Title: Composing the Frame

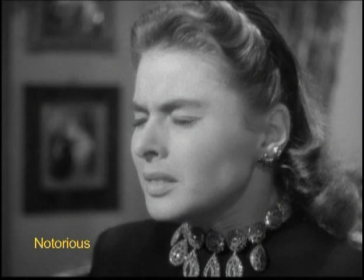Settings, costumes, lighting, and figure movement, even acting and sound, all function as elements of mise-en-scène. But what really makes mise-en-scène work is how its visual elements are arranged or composed within each shot. So let's take a quick look at some composition guidelines and conventions. We'll start with the box within which all this visual information gets arranged.
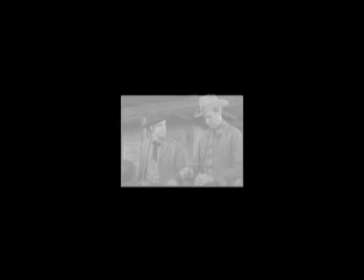The frame used to be one consistent size and shape. Now it varies.
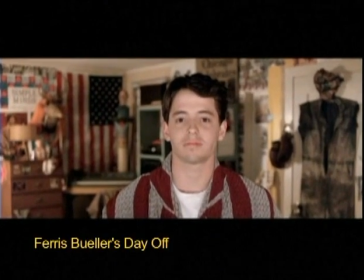And of course, the size and shape of your frame will have an impact on the arrangement of its visual elements.
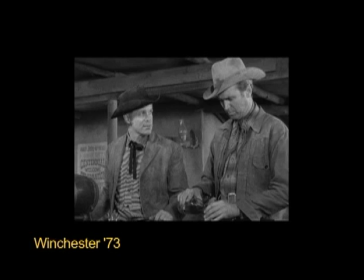Composing for a square screen is different than composing for a wide screen rectangle.
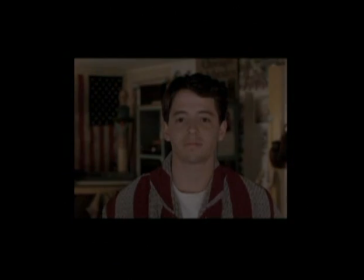Which brings us to the whole idea of balance. As a rule, our minds, and by extension our eyes, seek equilibrium and order.
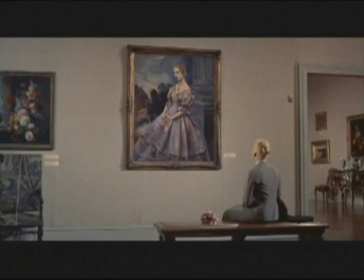On the movie screen, and in its less lively ancestors, the painting and the still photograph, that order takes the form of a balanced composition.
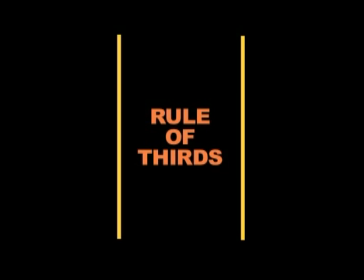The so-called rule of thirds breaks the frame into 3 vertical sections and 3 horizontal sections, resulting in a grid. This grid acts like a guide which artists use to balance visual elements in the frame.
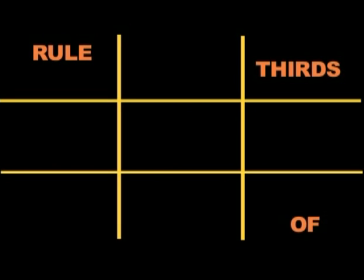It's not an exact science. Art is never that simple. The basic idea is that composition is built in units of 3: top, middle, bottom,
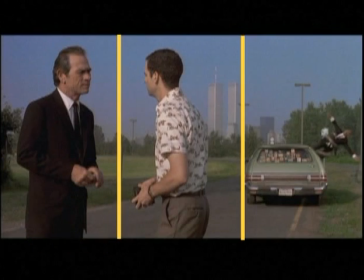left, center, right, foreground, middle ground, and background.
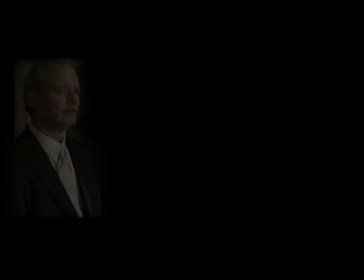And often, for every visual element placed on one section,
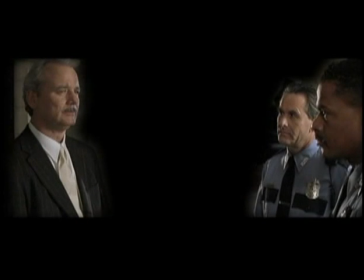there will be some sort of corresponding element in the opposite section to counterbalance the composition.
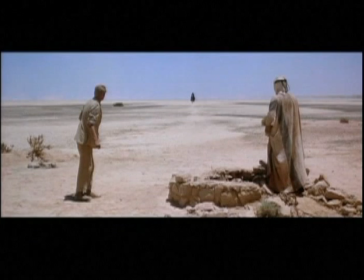In this very balanced composition from Lawrence of Arabia,
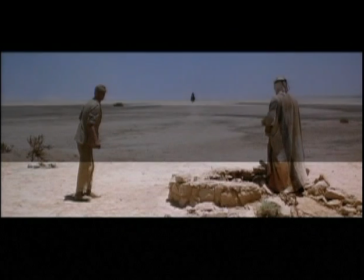the visual weight of the well at the bottom of the frame is offset by the approaching figure, whose weight comes not from size and frame,
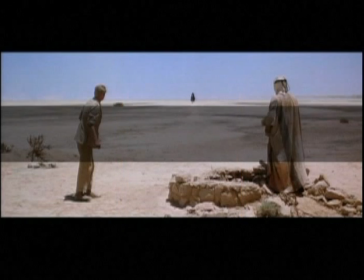but from its centered position, and its stark contrast against the band of sky dominating the top horizontal band,
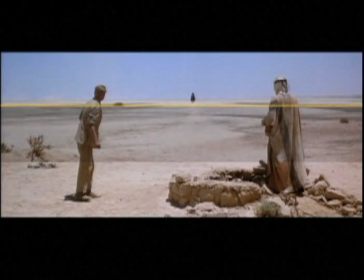which is in itself in contrast with the muted browns of the rest of the frame.
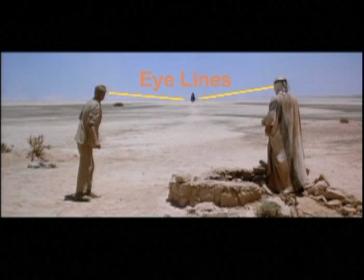Adding to the top figure's significance are the implied eye lines and obvious attentions of the 2 characters balancing the wide screen composition.
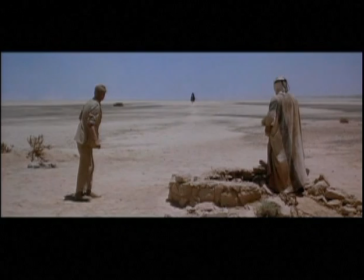And they'd better pay attention, because he's on his way to kill them for drinking his well water. The grid's top horizontal line allows for another very practical application.
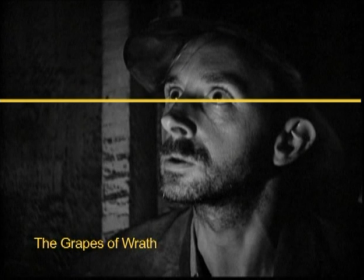Cinematographers figured out a long time ago that by framing a character's eyes along this upper line,
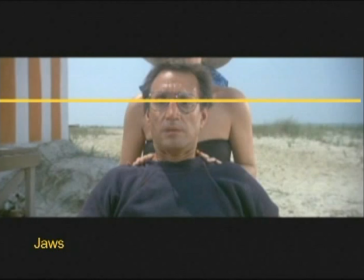they could quickly and efficiently establish a practical and aesthetically pleasing placement of the face with just the right amount above of what is called headroom.
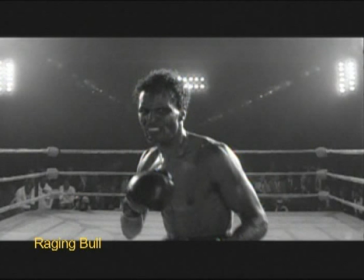Sometimes a story calls for composition that pushes the idea of balance to the next level,
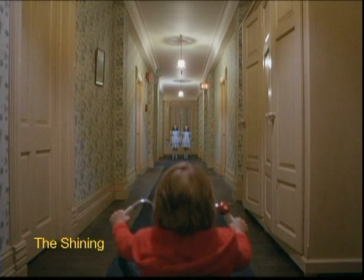resulting in compositions that are so perfectly balanced that one side of the frame virtually mirrors the other.
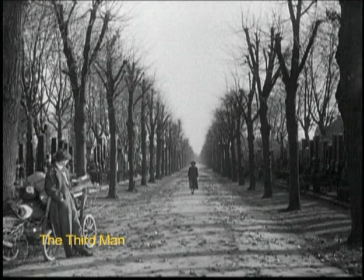This symmetry can, depending on the context in which it's used, convey a sense of rigid order,
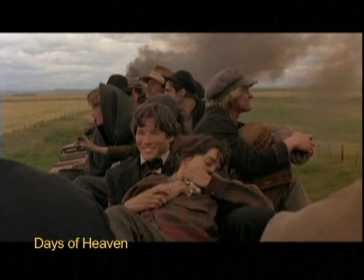strict control, or formal elegance, among other things.
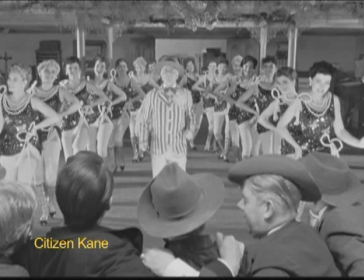Sort of a super-balanced frame, the ultimate application of the rule of thirds.
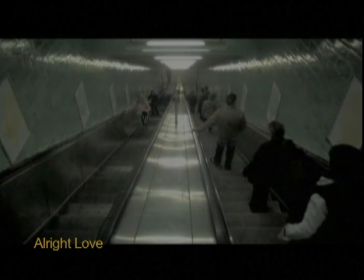Of course, rules are made to be broken, especially when it comes to the movies.
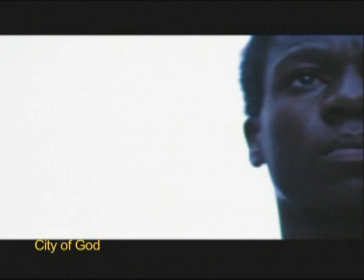By purposely breaking the rule of thirds and denying our expectation of balance, filmmakers can create what Bruce Maimer calls compositional stress.
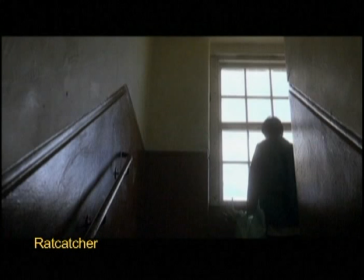This imbalance can communicate all kinds of things, as always depending on the context in which it's used.
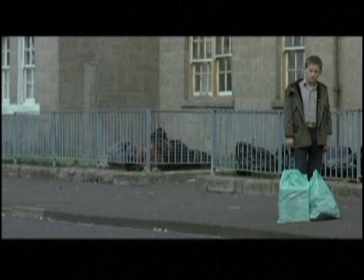A character is made to appear diminished or weak, or simply different. A moment is infused with tension.
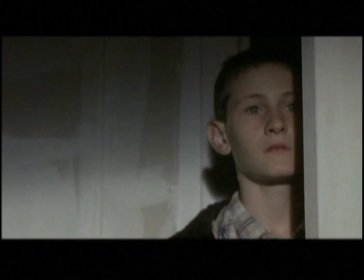A premonition of something wrong is planted.
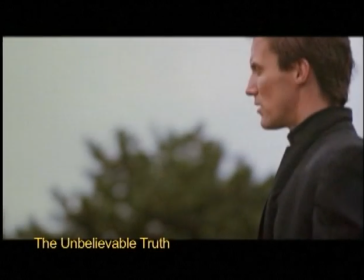But sometimes what might appear to be imbalance is indirectly maintaining a different sort of balance.
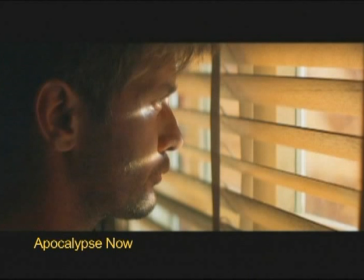It all depends on what the subject is doing. Here, I'll explain. When a character is looking across the screen,
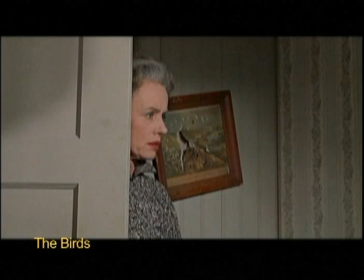he's typically placed on one end of the frame so that his gaze is balanced with what is called eye room, or looking room, on the opposite side.
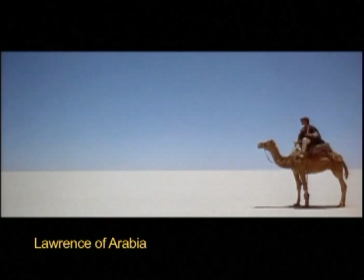The practicality of this method is proven by its standardization. How often do you see a shot framed like this?
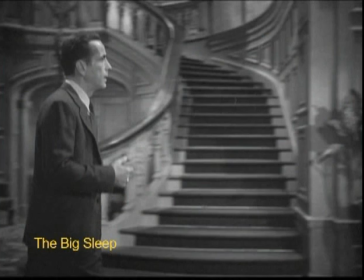Same goes for walking.
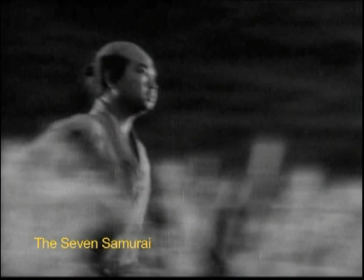A character whose movement is covered with a tracking shot is invariably given lead room on the side of the frame toward which he or she is moving.